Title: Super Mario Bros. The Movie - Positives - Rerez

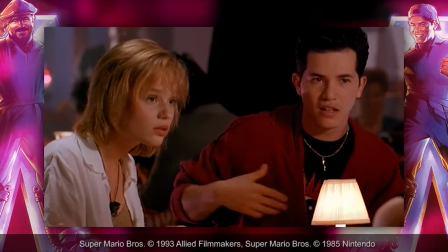(4:10)
Alan Silvestri composed the entire score for this movie, and if you don't know who he is, he's the guy that did the score to Back to the Future. His ability to compose dramatic music at certain scenes of the film really sets this movie apart from other movies that were released that were based off of video games. There are dramatic scenes in this film that actually feel pretty sad, simply because Alan Silvestri's music really fits the mood of the scene. Now, take a look at this scene from the movie, and I think you might agree with me that they did a pretty good job with the score.
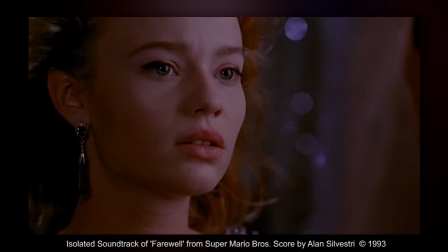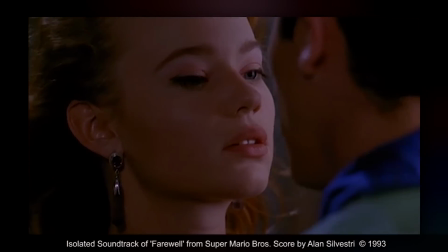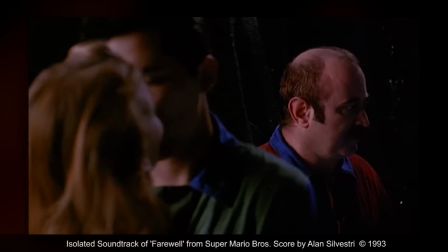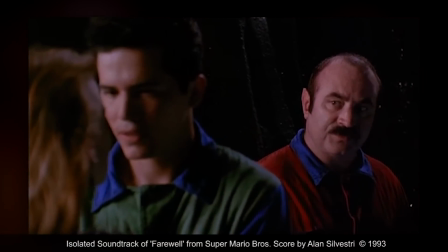(4:54) Thank you.
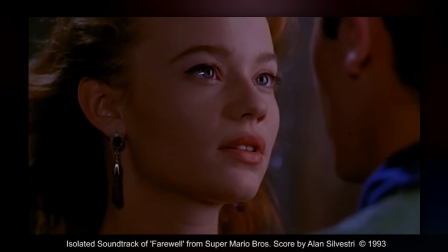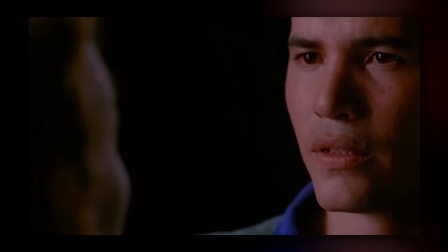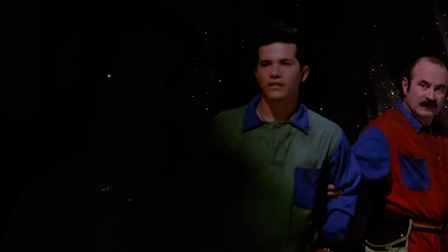(5:07)
This scene sets a very sad tone. Coupled with the performances by the actors involved and the score, it really drives home a great feeling of emotion that you just don't get from the video game,
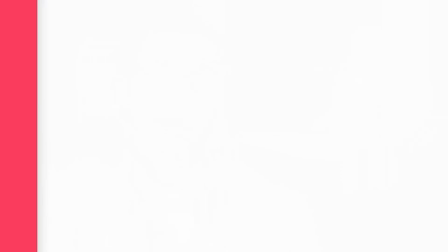(5:19)
to be honest, or from somebody that really didn't care about the score at all. So the second positive is that this movie has a fantastic score. Something I really like about the 90s, before a whole bunch of movies started using CG, is that there's a bunch of films that feel real, because they shot in real locations, because they made real props, and Super Mario Bros. Really makes good use of this stuff. The environment and the world that Super Mario Bros.
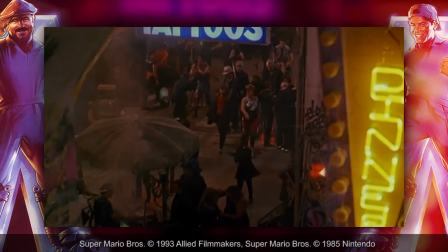(5:49)
Takes place in feels real. It feels like an actual destination that you could go to.
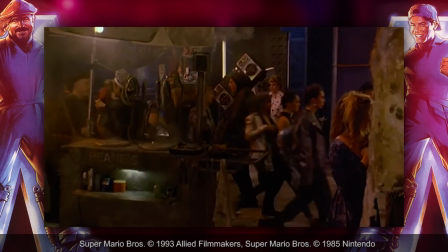(5:54)
It honestly feels like some strange place that's just completely lost and desolate, and that's exactly the kind of feel that they were going for.
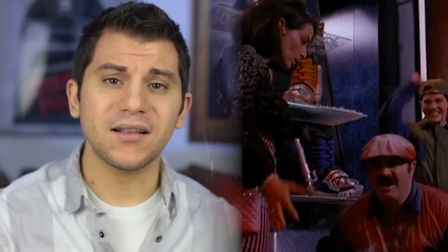(6:02)
A lot of the visuals and practical effects are actually really cool. When you see a fireball being shot somewhere in the movie, that's a real fireball, that's not some CG effect.
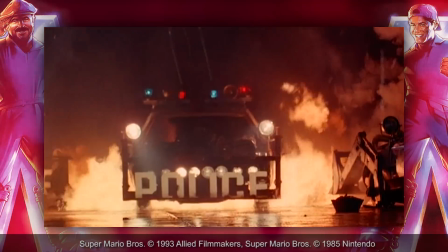(6:12)
The movie is just loaded with a whole bunch of cool visual effects and visual designs.
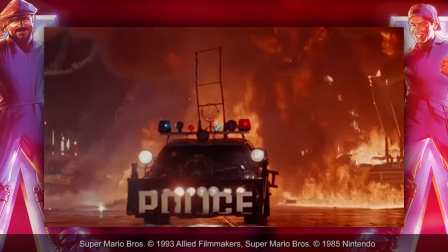(6:17)
Just sit down and look at everything that they made. This movie doesn't feel like a cheap low-budget flick.
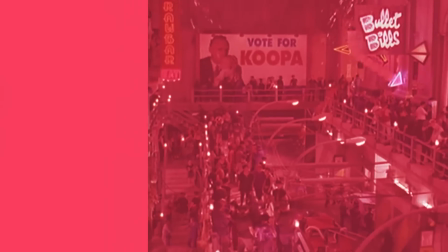(6:22)
They put a lot of dedication into everything that they were doing. The third positive is that this movie has really good visuals. Okay, I'm gonna get a little heat for this one, but Super Mario Bros. The movie is very accurate to the story of the video games. Yes, okay, I get it. Everyone doesn't agree with me, but the truth is that it actually is, and here's why.
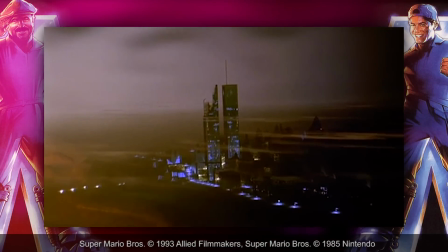(6:49)
To start off, the brothers are saving a princess, and not just that, but they're rescuing her from a castle, which is known as Koopa Tower.
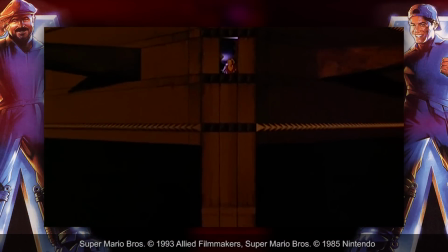(6:58)
The basic plot of what Super Mario Bros. The game is all about is pretty much covered right there.
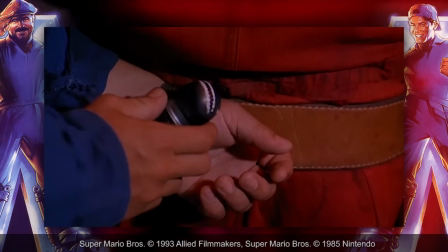(7:04)
But the people behind this movie put way more into it.
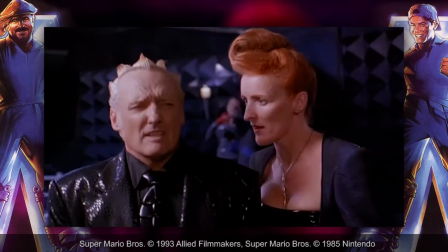(7:07)
The walls and architecture in the tower are composed of blocks and triangles, mimicking the look and feel of many of the levels of the Super Mario World game.
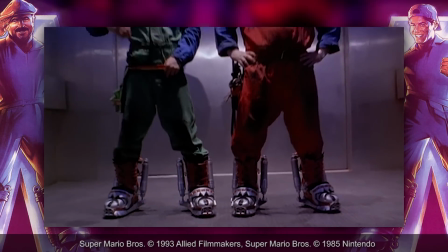(7:15)
The brothers eventually look exactly like they do in the game, wearing their trademark green and red suits.
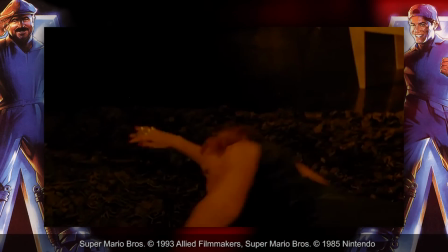(7:21)
Yoshi is in the movie, and he uses his tongue as a weapon. There's shy guys, ba-bombs, and fireballs just like from the game.
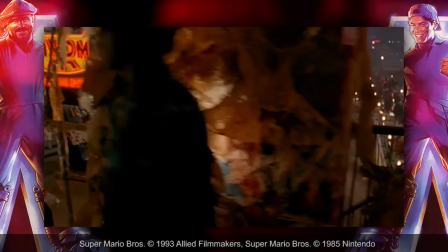(7:29)
And the city streets are practically littered with game references all over.
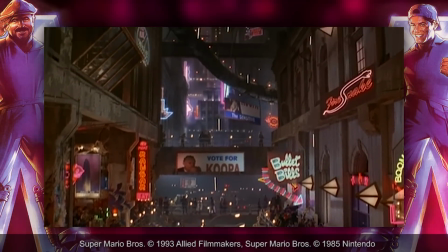(7:34)
In fact, most of the world is covered in a fungus due to something that King Koopa had done, causing this to become the Mushroom Kingdom.
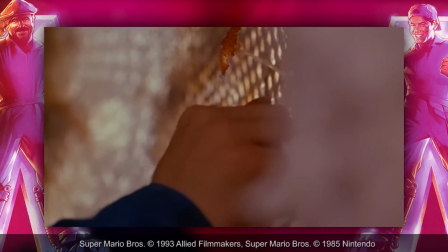(7:43)
If I were to sit here and name all the references I've seen in this movie to the video game, I'd be here for probably an hour or two.
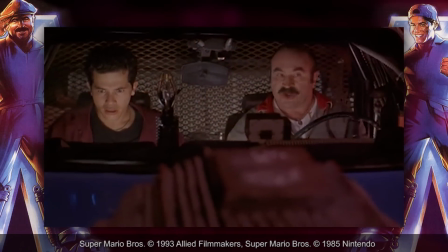(7:49)
But I think what makes people upset the most is that Mario isn't saving Princess Peach.
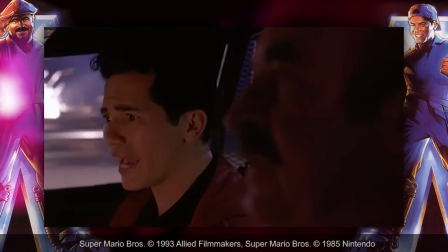(7:55)
Here, though, is one of the movie's most interesting and unknown facts.
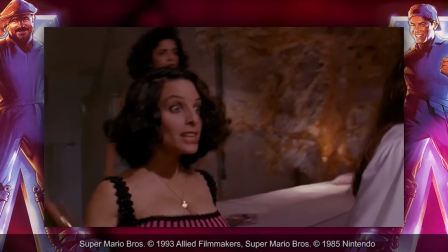(7:59)
In the movie, Mario rescues his girlfriend Daniela, who along with a bunch of other women have been kidnapped, being mistaken for Daisy.
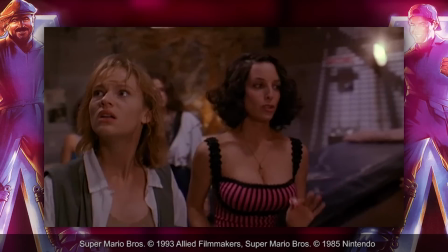(8:07)
Now in the film, they only ever call her Daniela, but according to the background materials for the movie,
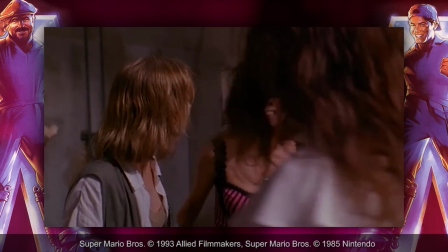(8:13)
her full name is Daniela Pauline Verducci.